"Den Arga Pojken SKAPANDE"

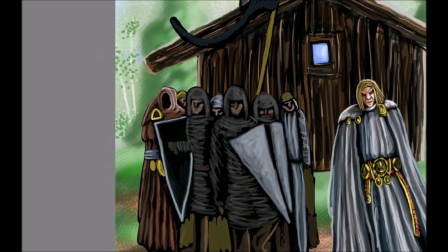[12:28]
Och det är superkul när man ser slutresultatet på allting. Därför som jag oftast väljer att måla och inte alltid jobbar med animeringarna heller. Jag har jobbat med Inktober, jag har gjort massor av sådana saker för att försöka sprida mitt namn lite till Anna. Men att bara sprida ens namn är väldigt jobbigt.
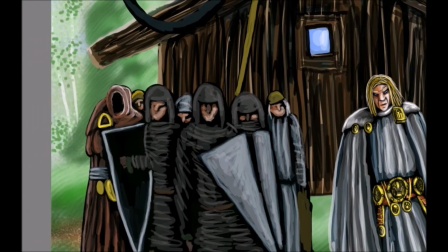[12:51]
För att det är ett yrke i sig. Jag brukar säga det, jag är ju målare.
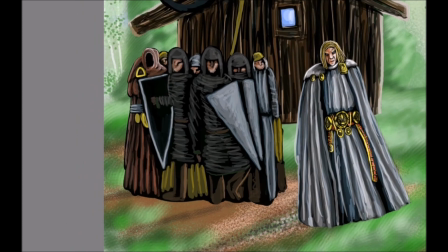[12:57]
Jobbar 80%. Jag ska ut och träffa folk helst och hinna vara social med dem. Kunna ta en fika och snacka och gå inom deras liv.
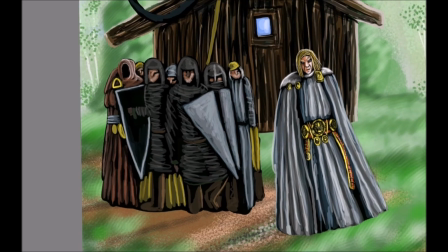[13:07]
Träffa familjen och sånt som jag inte har boende här omkring. Och allting sånt är superkul att göra. Men jag blir supertruttet av att göra det. Det är lite det andra som nu med de här soldaterna. När jag jobbar med deras brynjor och hjälmar och sådana saker.
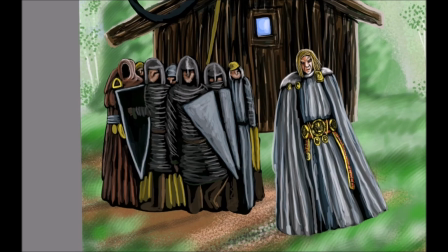[13:27]
Det här är inga huvudkaraktärer. De behöver inte vara lika noggranna som riddare.
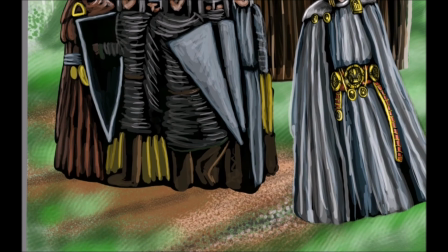[13:31]
Men det är ju fortfarande 20 minuters jobb på allihopa.
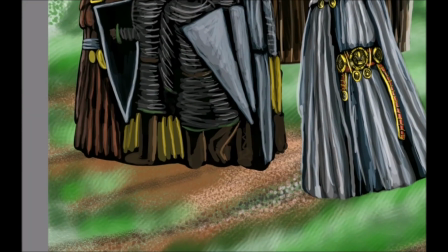[13:37]
Jag målar dem som en klump för att det blir lättare så. Det är som att de håller ordning på alla färger.
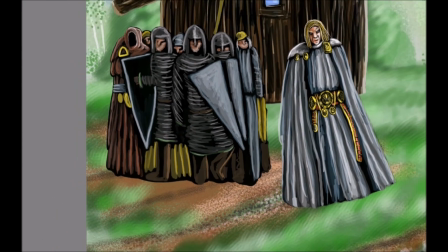[13:42]
Det var därför någonting jag målar nu. Som tur var hade de inte mycket vapen. Jag hade tänkt att de skulle ha det. men när jag skete i det.
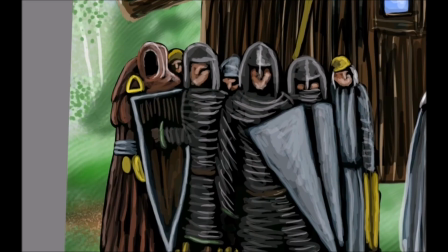[13:49]
För ja, de ser tillräckligt butiga ut ändå. Sen vilken sorts träd det är, för det ska vara liknande träd som är på huset. Alltid ska kunna gå i ett, egentligen. För att det är samma värld.
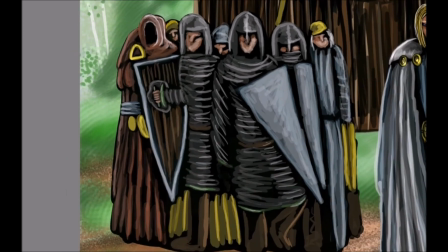[14:07]
Det ska se likadant ut. Det är liksom därför som det är en värld. Är du i Sverige så ser allting ut som Sverige. Noglunda. Till och med Skåne. Så är det.
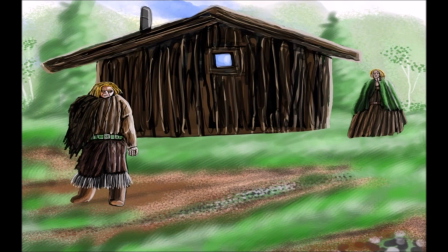Och jag får tacka för att ni tittade och lyssnade på mig. Samlande.
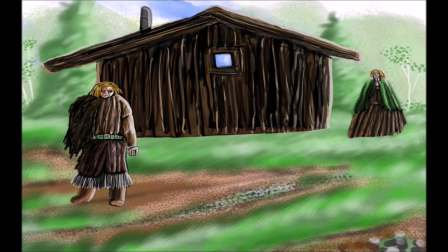[14:33]
Men. Gör allting där som man ska göra på Youtube. Och Facebook. Följ mig gärna. Gilla det ni ser. Önskar er att ni ska ha ett jättetrevligt liv.
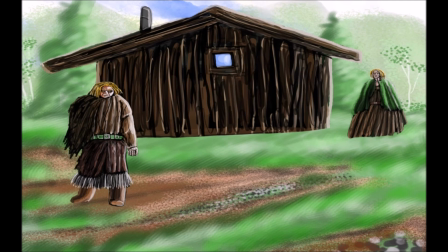[14:47]
Ha det jättebra. Hälsningar från Svarta berget. även känd som jonfjäll.